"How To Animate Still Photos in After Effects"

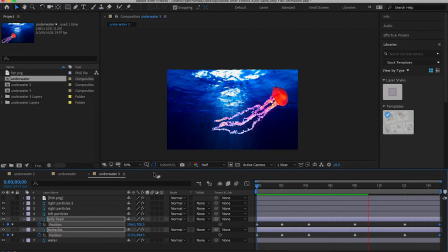12:22 It looks a little weird in some places because the tentacles don't move all the way up. So in this kind of animation, you're probably better off just going on a straight line.
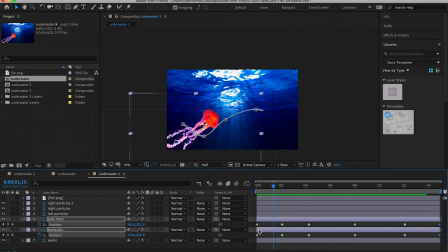12:34 It just looks better overall, but it's really a preference thing. We can also do a keyframe assistant, easy ease in,
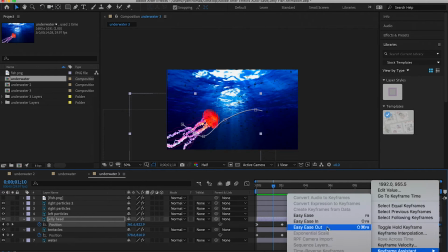12:42 and then easy ease out all the way at the end to just make it look smoother.
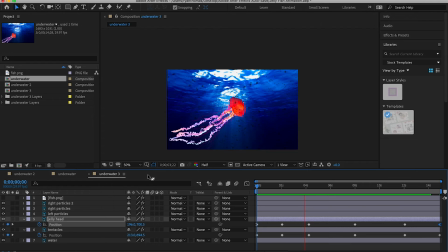12:49 So like I said, because the tentacles don't move fully up and down, it just kind of looks a little strange when he goes up and down. So you're probably just better off going on a straight movement line, but it's really up to preference.
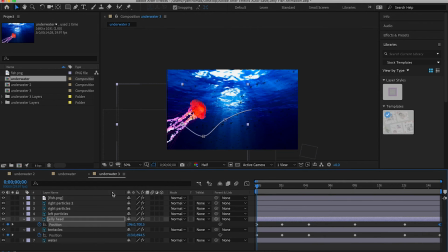13:04 And last but not least, I also added a little bit of a fish to add like a different different obstacle in the picture to give it more movement, make it look more lively. But like I said, up to you, whatever you want to do, whatever you think makes it look the best.
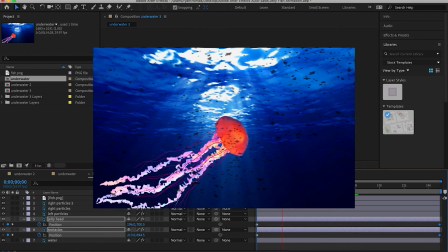13:23 So that really is it, guys. If you enjoyed, please leave a like.
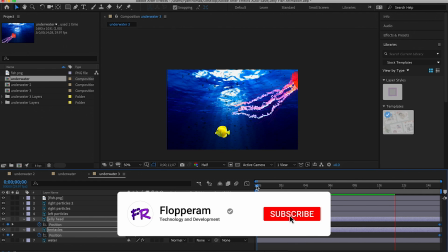13:28 Let me know down in the comments how you like the video, what I can improve, and please subscribe for more content like this.
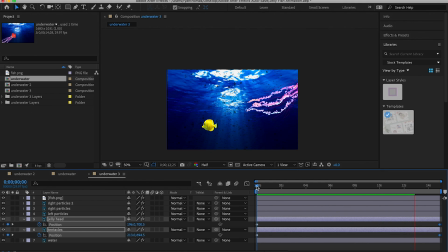13:35 Check out our other videos, and I will see you next time. Thank you.